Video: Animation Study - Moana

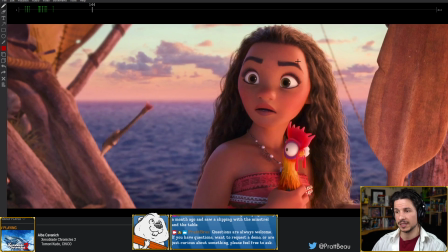2406s
So she's going from this really big shocked surprise pose here. So this is on 143.
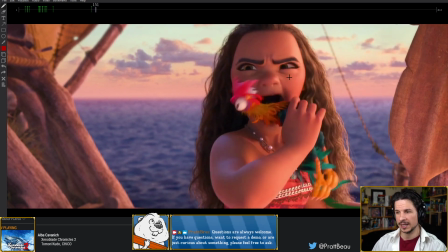2415s
Now, to go from that all the way to the frown here.
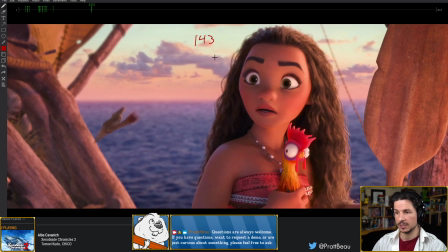2422s
So we'll just kind of focus on the eye area first. So 143 and then 147. 4 frames. And the spacing on these 4 frames is not
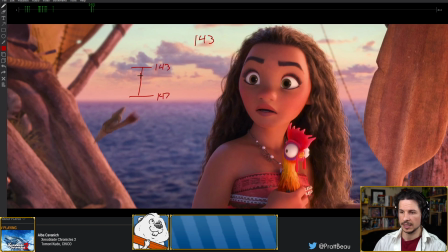2440s
143, 147, is not, oh, a slight ease. So 144, 45, 46, 47. So it's not like this. If we look at the spacing, you can see just a tiny bit of eyebrow motion.
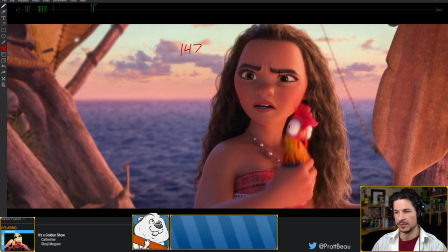2457s
It pops almost all the way down and then settles in. So we get 1, 2, 3, and then down. So that spacing,
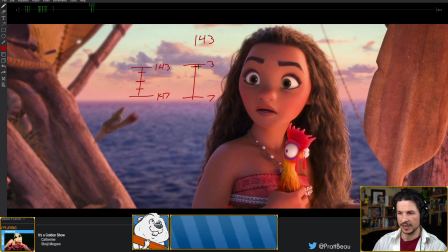2470s
so 3, 7, is actually very close, almost all the way, and then like that. They really exaggerate that spacing on facial expressions. This makes it dynamic. This would be boring to look at for a face.
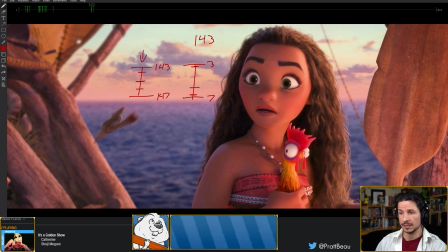2490s
Even though you've got the same timing, if you don't have the spacing correct for facial animation, it's going to look weird. So, comes down. Now, as it comes down, they really push the interconnectivity of the face.
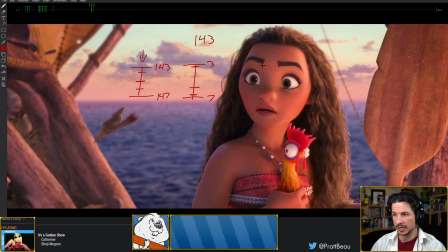2505s
Brows come down, and you can see that they don't just go straight up and down. If you watch the edge of the brows, they're actually coming in slightly, right there,
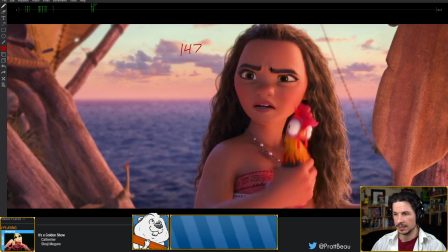2516s
before coming in here. So they actually arc that way, not just straight up and down, or worse,
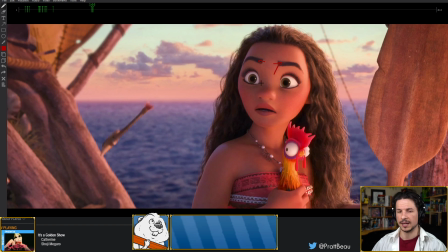2526s
going from here and just going in a straight line from out into angry. That would be very mechanical. So they build a little bit of an arc in the brow.
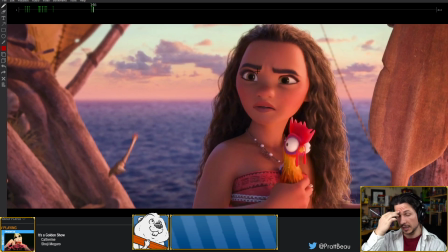2537s
And usually you'll see this in the inner brow. The outer brow doesn't really move that way.
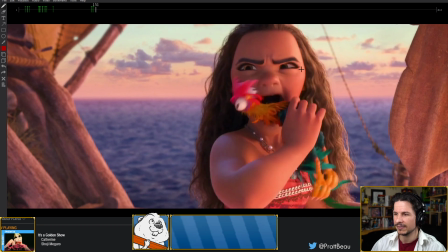2541s
So the outer brow is gonna, it might have some arcs, but not nearly as much.
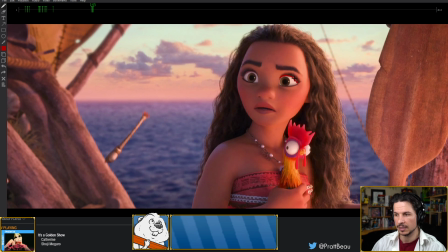2548s
As the brows come down, it starts to push the eyelid down. The top lid gets pushed by all of this skin up here.
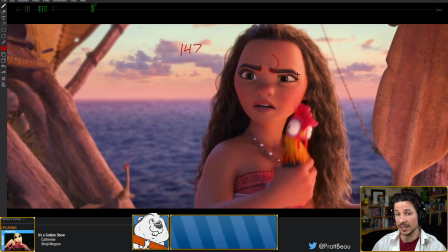2559s
Because you can see she's not blinking. She's not closing her eye. She's just bringing her brow down, and that's pushing the lid down here. And then we get this nice brow shape, which is creating the frown expression.
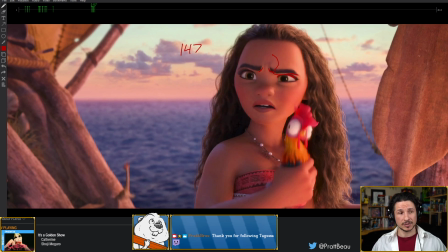2579s
I know I've mentioned this many times to people in Q&As before, but when you're posing out eyes, make sure the eyelids are not shaping themselves. Eyelids are very simple. They wrap around the eye.
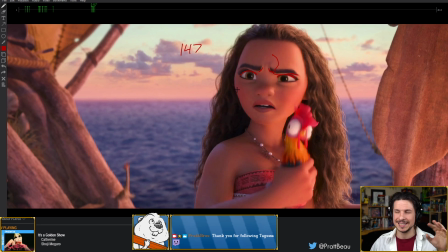2593s
Everyone will have kind of a different shape to their eyelid, but that shape doesn't really change unless something pushes on it, or in the case of an angry expression, it's the brow overlapping the eyes. So like right here, it's not the eyelid.
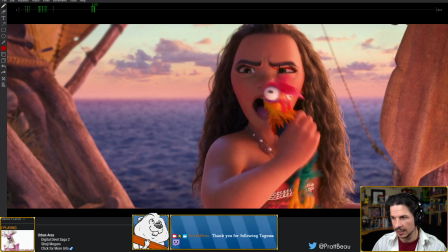2609s
You can actually see the eyelid go back behind this, and it's all the skin over top that is creating that angry expression. So really pushing that.
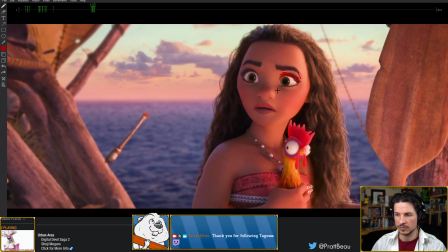2624s
Now, lower face is the same thing. So brows start, and then you can see the mouth start to come up, and the jaw anticipates. She's going to open her mouth to put this chicken into her mouth.
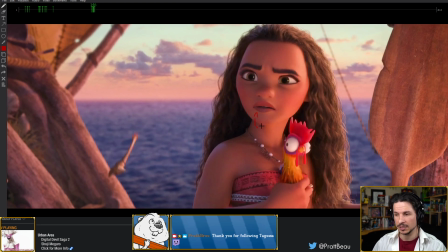2640s
So her jaw actually anticipates upwards before opening up. And how long does it take to open? Well, we've got here, this is the stop of the anticipation. Well, actually, let's do it this way.